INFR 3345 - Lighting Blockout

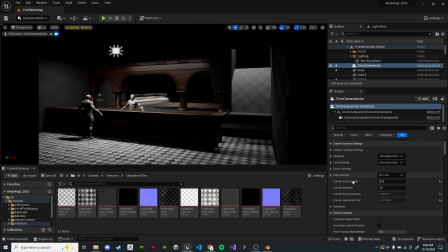which I'm forgetting exactly where that is, but you can turn on the frame for either, there's a cross mode for center focus, and there is a thirds mode for using the rule of thirds,
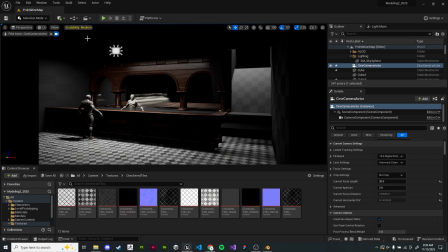which is normally really useful stuff, except I forget where the button is to do it. You'll have to just believe me on that one and find that, but it is there as an option. Okay, we'll move on though.
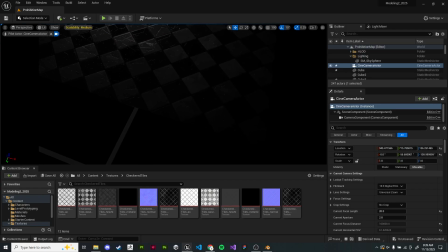So with a pretty decent composition sort of set up here, I'm thinking about, hey, how much do I have to work with in my foreground and my background?
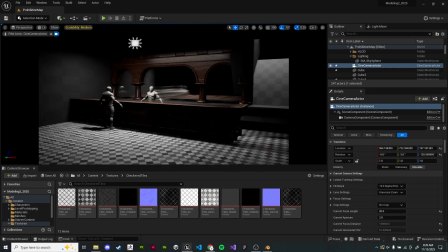We don't have any foreground or background props at the moment, so we'll just kind of have to imagine where they would be, right?
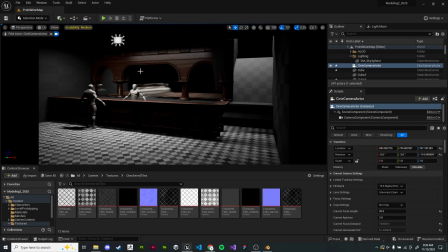I'm thinking if this is a scene with a bar, I'm probably going to have maybe a railing here. I might have chairs or something, things that are pretty low. So if I want them to be in my foreground, I can't have the camera up too high.
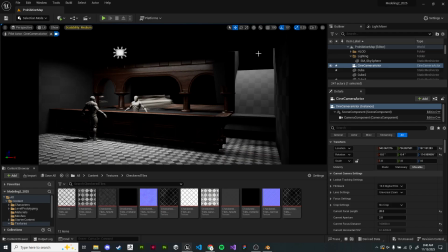And I want to indicate that there is something more up here, but without actually showing it.
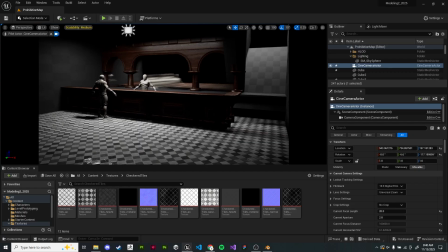So I just want to give it kind of a taste of like, hey, there's stairs there. What's going on? And I'm pretending that there's a rule of thirds here that you can't see, but it kind of puts my main part of the bar here in a focal point, and then this part in the other focal point.
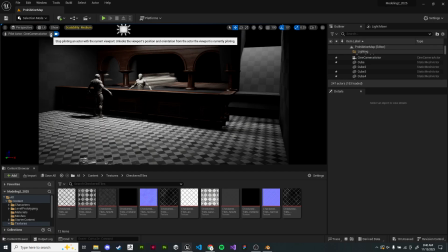So I'm going to exit the camera. It's in a happy spot. I'm just going to hit stop piloting, boom, and there it goes.
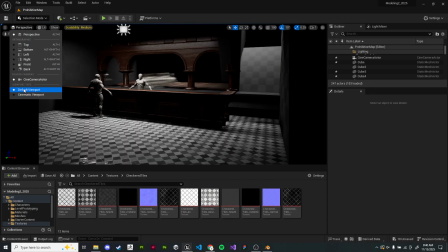Okay, I also just remembered you have to go from default viewport to cinematic viewport in your settings.
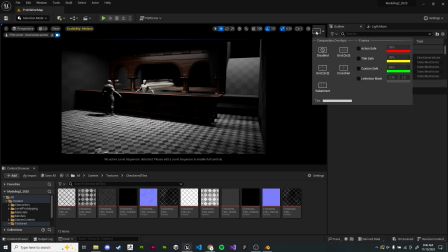So now I can turn on my composition grids. There we go.
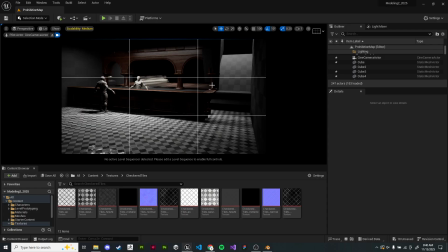Get a pretty good idea of my shot. This will also by default just add black bars, which might be something you want, might not be. You can see we have the different options, grid, crosshair, or a pillar setup. Okay.
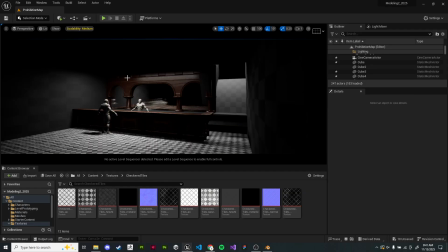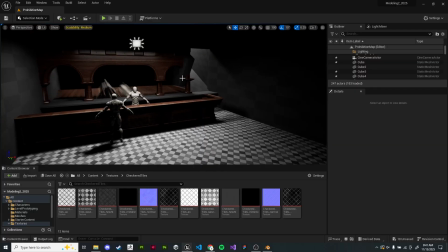So switch back to default because it is more efficient, and we'll keep working on this setup.
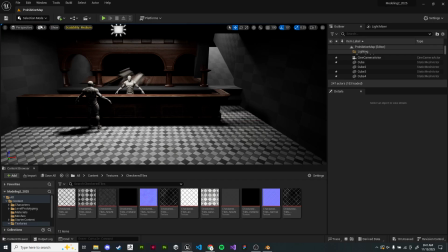So now I want to add another light here to start to create this gradient and start to create a little bit more visual interest in the scene.
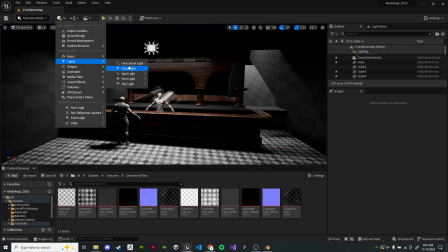So I'm going to just add a basic point light
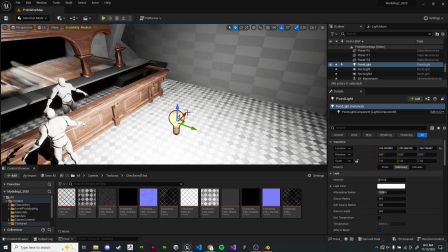and just kind of move it into
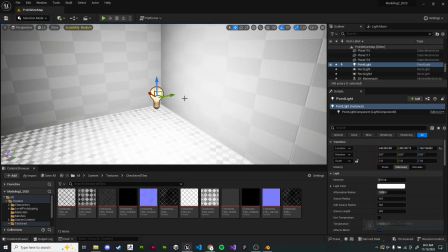space.
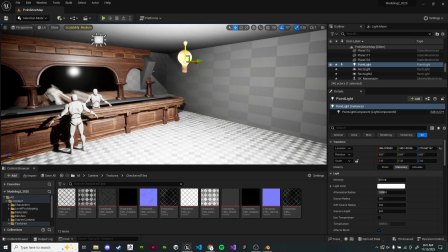Maybe as like a rough representation of what a chandelier would look like if we were to have one in the scene, right?
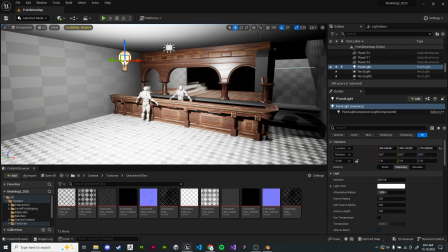We don't have one in the scene yet, but we can always decide if this is something that works for us to go and make a chandelier later.
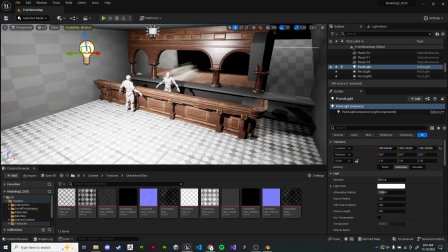Same goes for any other kind of light. Maybe we want like a lamp in the corner or something like that, or a lamp on each table with a low emissive value we can set up.
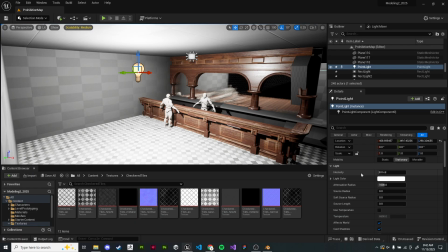We can check it like this and then go make those props later. So again, I want to lower this quite a bit.
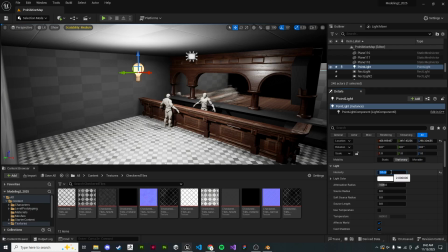I'm not looking for this to absolutely blow up my scene. A value of 1 should be enough.
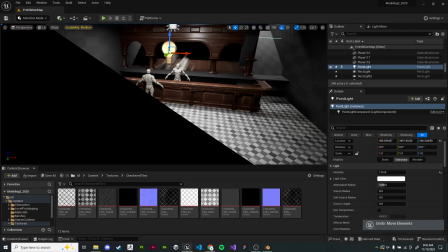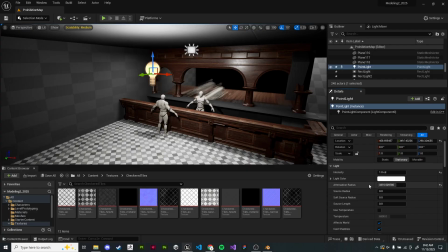And I'm going to increase the attenuation radius, which just means that the light travels longer, basically, quite simply. So set that to 3000 and kind of leave it there.
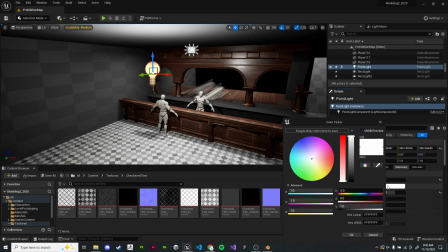So now we can start thinking about adding those little bits of color. I think I want to do sort of like a reverse cool to warm scene,
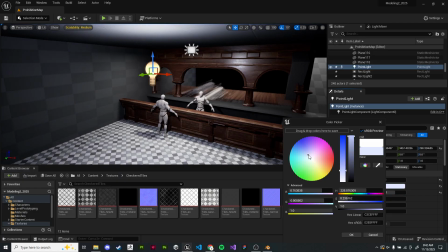where I might
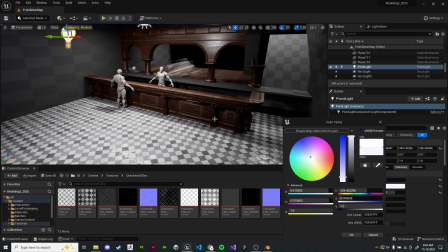have the warm lights in the front and then the cool lights further back to indicate some kind of, you know, it breaks up the comfort that usually comes from having it the other way around.
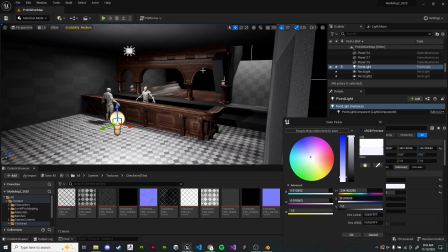So thinking about story when doing this stuff as well, right? Like for your scene, whether it's for me or for Ubisoft Next, you'll have some kind of story. In this case, though, it's not obvious since we have like 3 props.
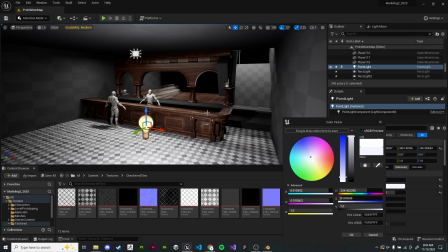Eventually, what I'll end up doing is come in here and add like police tape lines and everything like that to give it more of a story, right? So I don't just want a perfect bar. I want a bar where something happened. I want, this is a secret entrance. This is our prohibition bar, but this is post-raid, right? Maybe there's broken stuff everywhere.
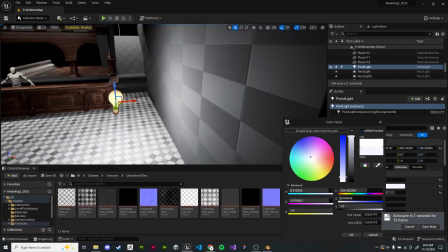We want the scene to feel not too homey. It shouldn't feel like a welcoming space. So we'll try and set that up with our lighting as well.
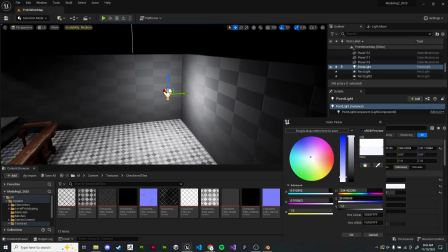We'll just bring this light in close, and I'm keeping it as far away from the walls as I possibly can.
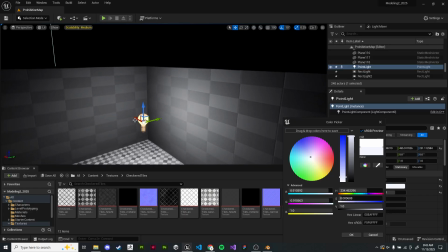I don't really want this light to have an obvious sort of point in space where it starts and ends, right?
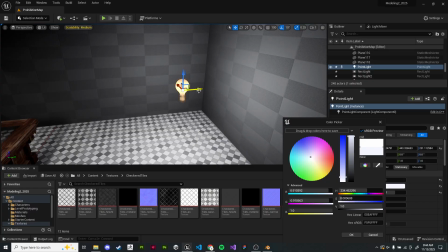I want this to be a fill light, but it's not actually real, so I don't want it to sort of be obvious where it is.
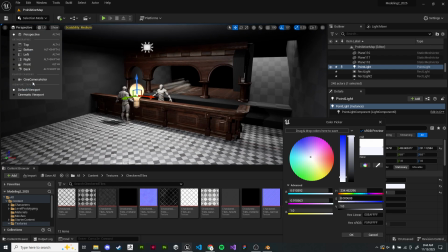We'll hop back into our camera here.
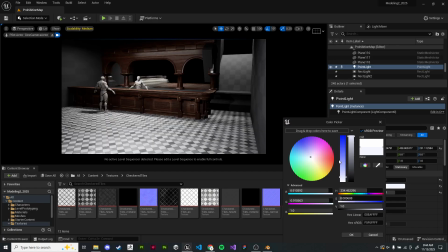And then I'll start tweaking the lighting settings just a little bit. You don't need a lot when it comes to adding tint. Just a tiny amount goes a long way.
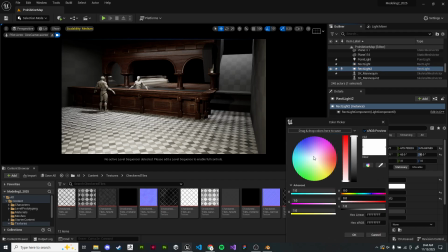And if I kind of add the same kind of things, but this time to the cool colors for the other side of the bar.
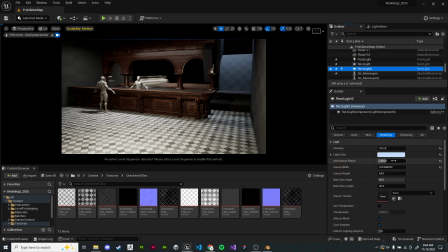Just copy this color and paste it. We start to evoke a lot more of that depth than we otherwise kind of had.
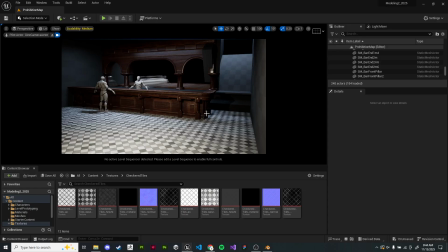So I'm just kind of getting an idea of where we can sort of improve. I think compositionally we do want to keep sort of a vignette,
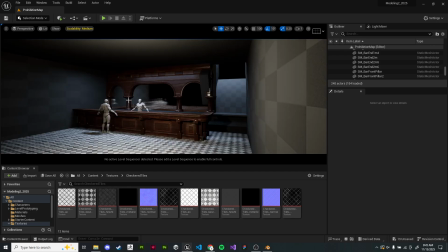or better yet frame, our main part of the composition. So I'm not going to add, not like a vignette, like a post-processing vignette,
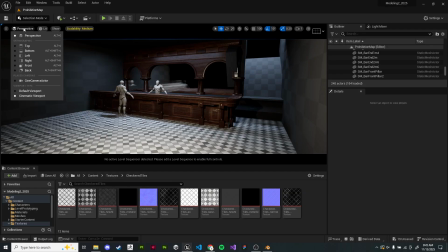but a vignette in the way of when we add our foreground props and everything like that, I want them to frame the main part of the scene here.
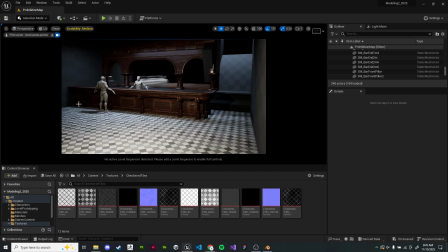So an area like this off to the side that's dark is totally fine here. It's just going to help frame the main part of the scene here that is in the light.
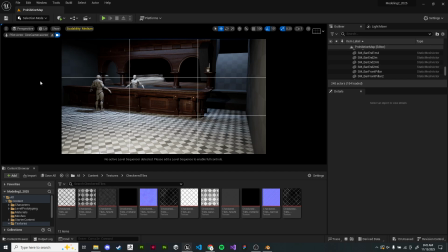One thing I would highly recommend doing is once you're happy with where your camera is composition wise, there's 2 more things we can do. One is going to be immediately duplicate it and just call it backup,
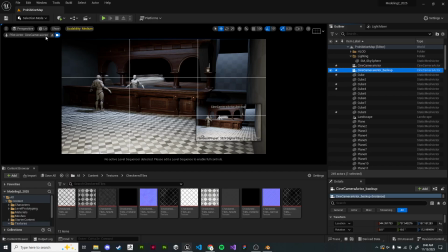because I guarantee you at some point you will forget you're piloting the camera and you will just start moving around, and then now your camera's in the wrong spot and you've totally messed up any of your screenshots that you were taking step by step. So if you have a backup, just hide it, don't touch it. That way, if I accidentally move this camera, I can still just switch to my backup.
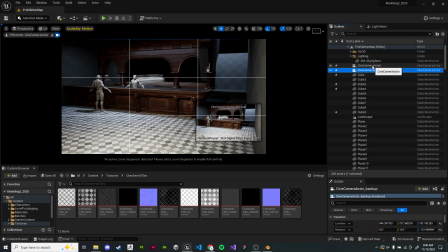It has all the same settings. I don't need to worry about trying to get it back to where it was. And the other bit is, as soon as you have a decent starting point,
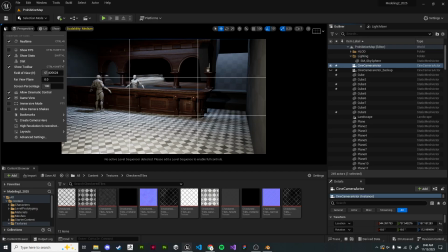hop into the little bar here and just hit high resolution screenshots.
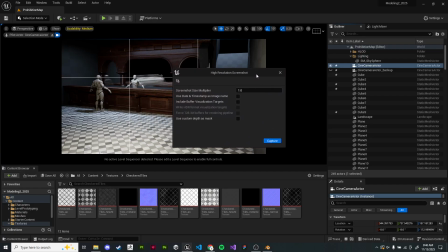So this is how you're going to get all your screenshots for your scene, right? We can leave it at 1 for now. This is fine. I'm just going to hit capture.
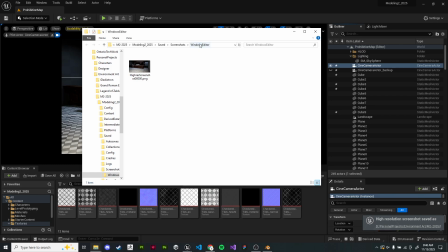And you'll see this drops it into a folder in Unreal, but this is how we can get those progress shots that all have the exact same camera position.